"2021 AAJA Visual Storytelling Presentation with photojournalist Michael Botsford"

Hello, I'm Michael Botsford, and I'm a photojournalist. I've been asked, what are some tips for capturing emotion through video?
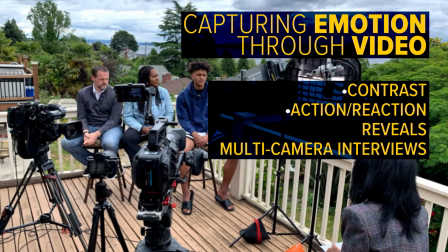Let's talk about contrast, action-reaction, reveals, and multi-camera interviews.
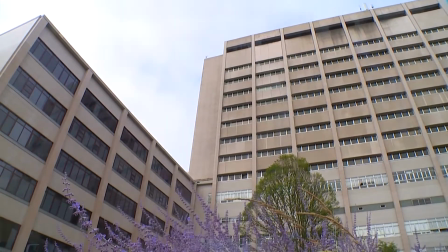The UW-Medicine Montlake campus is quieter than it was at the height of the pandemic.
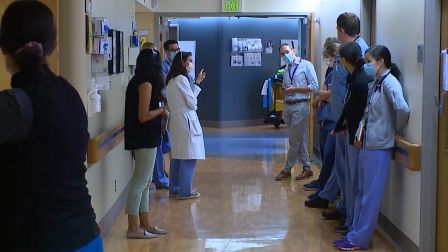Let's start with contrast.
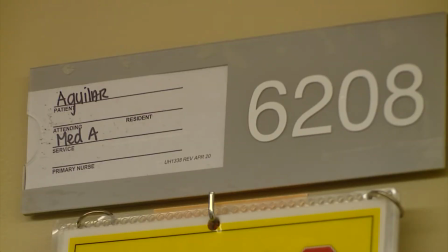For example, I'm using my favorite story in 2021 so far about a COVID-19 patient leaving a hospital after a 6-month recovery.
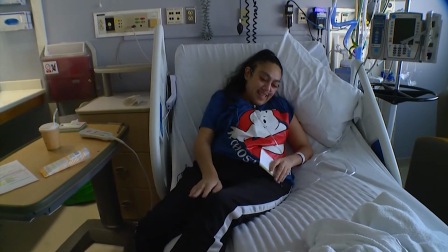Multi-skilled journalist Ted Land shot it. I asked Ted how he wanted to start the package.
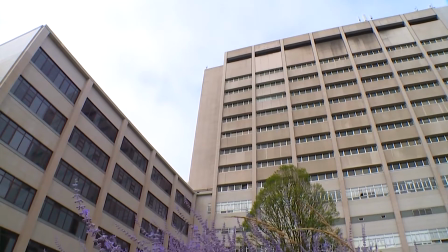He wanted to show how the hospital quieted down since the peak of the pandemic.
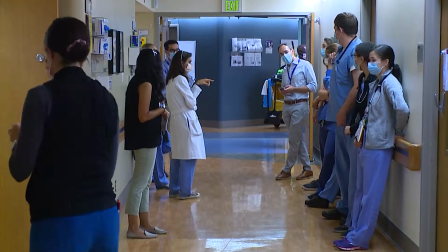I searched through the video for natural sound and visuals that said quiet hospital.
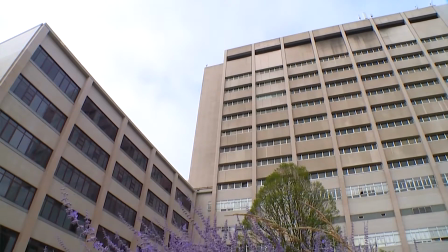Here's the beginning.
The UW-Medicine Montlake campus is quieter than it was at the height of the pandemic.
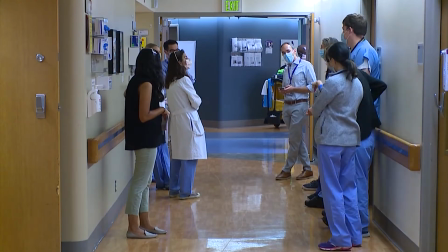Contrast can mentally draw the viewer in.
And in room 6208,
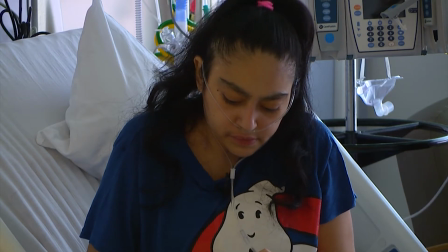This allows the viewer to notice the action more when it starts.
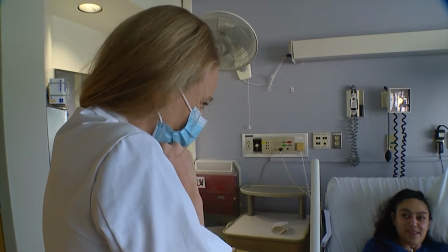I'm so pumped. I told you that we were going to make us come back somehow.
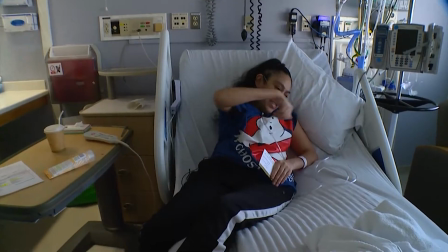Yes, Miss Janelle.
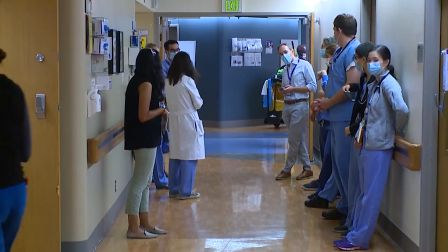I made a time lapse of nurses and staff in the hallway, and by speeding up the action, it shows the lack of action, another form of contrast.
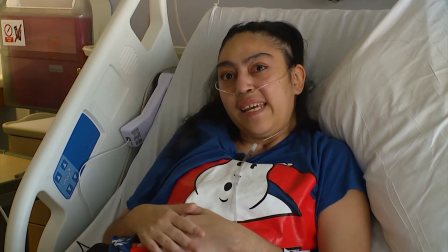They've been with me through my ups, through my downs, Let's watch the reveal shot and action reaction. and they were there.
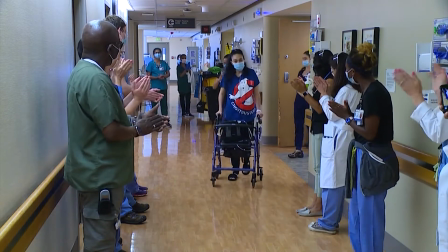Thank you.
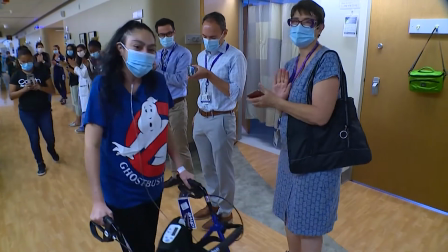I love you. Thank you. the team that never gave up wanted her to know what she meant to them.
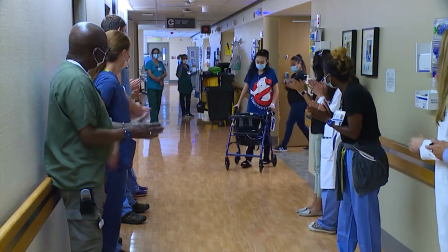After Ted got the reveal shots of the action of the patient wheeling out of frame,
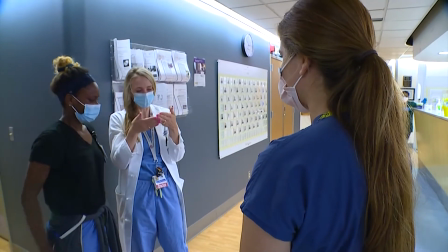solid and clean, he got reaction shots of nurses crying.
I love you.
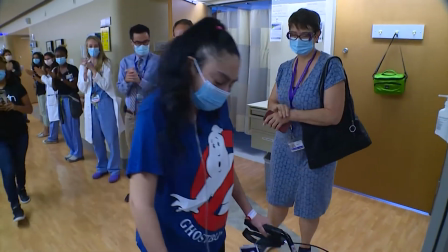Thank you.
The reaction connects the viewer to the emotion of the moment, as if they were a fly on the wall in the hospital.
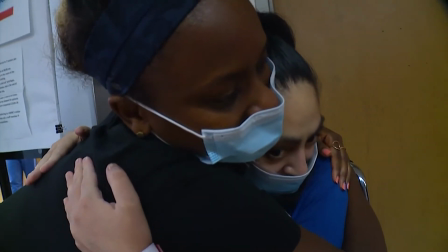You're the best, Jenny. You're the best, Bets. You're the best.
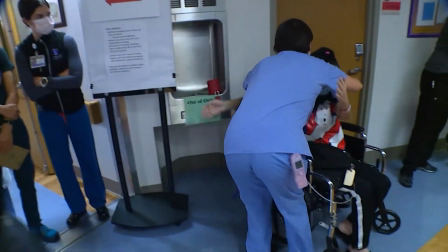Ted did a great job of positioning himself to capture the action while also being able to see the faces of nurses reacting.
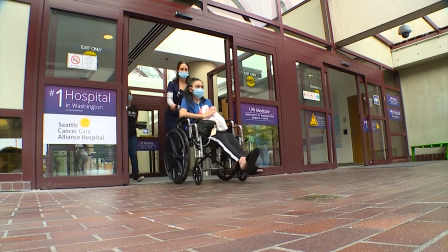Faces equal emotion. Ted built suspense for the reveal by front-loading the rest of the details and other narratives of the story.
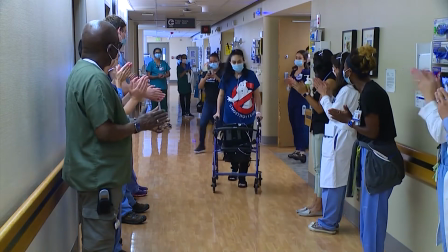This allows the moment the patient leaves to really be felt by the viewer and is a great example of the art of the reveal. If you're lucky enough to have access to more than one camera, another form of action-reaction can be the multi-camera interview.
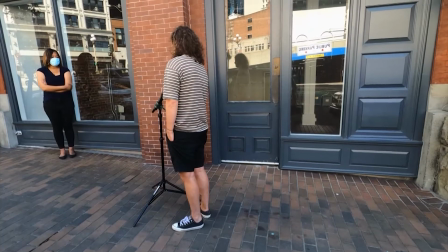Using more than one camera allows you to show your reporter in a conversational moment, interacting with the interviewee.
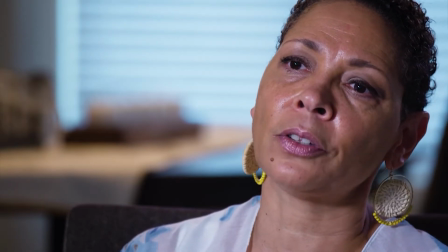When did you first realize that your race mattered?
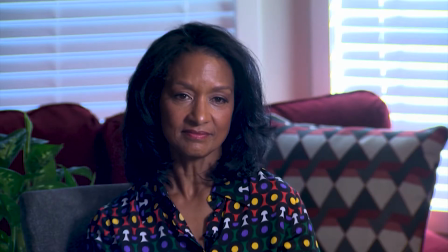In this story, I worked with King 5 main anchor Joyce Taylor.
I remember Yeah. when I realized my race mattered. I was very young, probably 5 or 6, with my parents out camping with my brothers and sisters, all 5 of us, and we all jumped into the swimming pool.
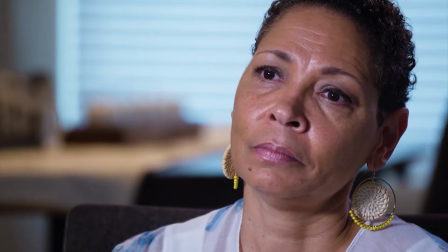And all of the white kids got out of the swimming pool.
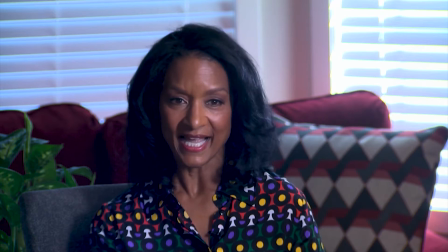And it was so confusing because we came to play Yeah. and my father was there with us.
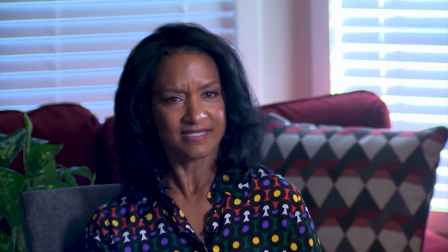And I remember him bouncing me around in the water and asking him, "Daddy, why don't the kids want to play with us?
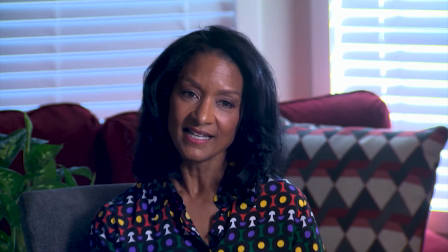Why are the kids all getting out of the pool?" And he had to explain it to me. Yeah.
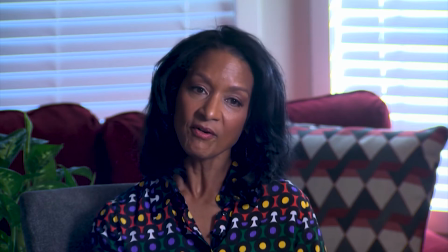They're getting out of the pool because their parents don't want their white children in the pool with black kids.
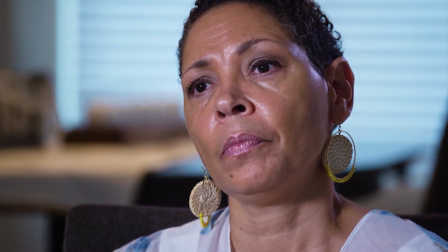The back and forth reaction can help the viewer relate to the conversation.
Now I'm in the 4th grade, my sister's in the 2nd grade.
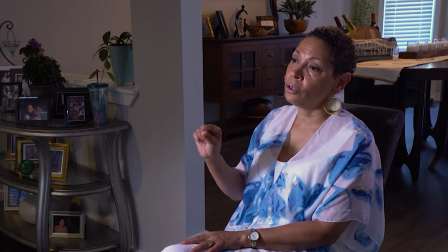Every day we walk onto that school ground. We are the only kids of color.
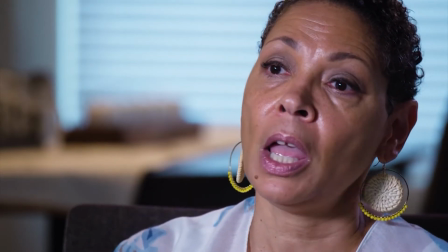These kids would surround us and spew the N-word at us.
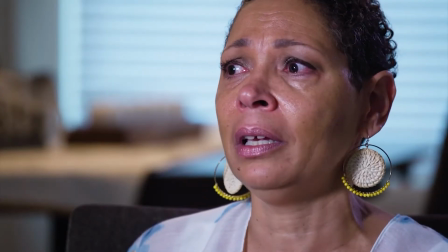And I never told anybody how being called the N-word felt. I never talked with anybody about how I tried to be this good person.
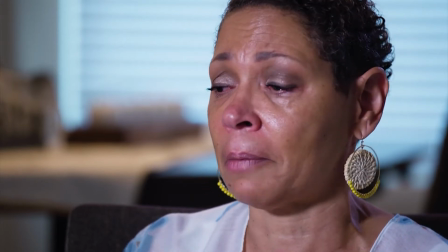That if I was nice, maybe if I made myself perfect, then maybe people would treat me, white people would give me a chance.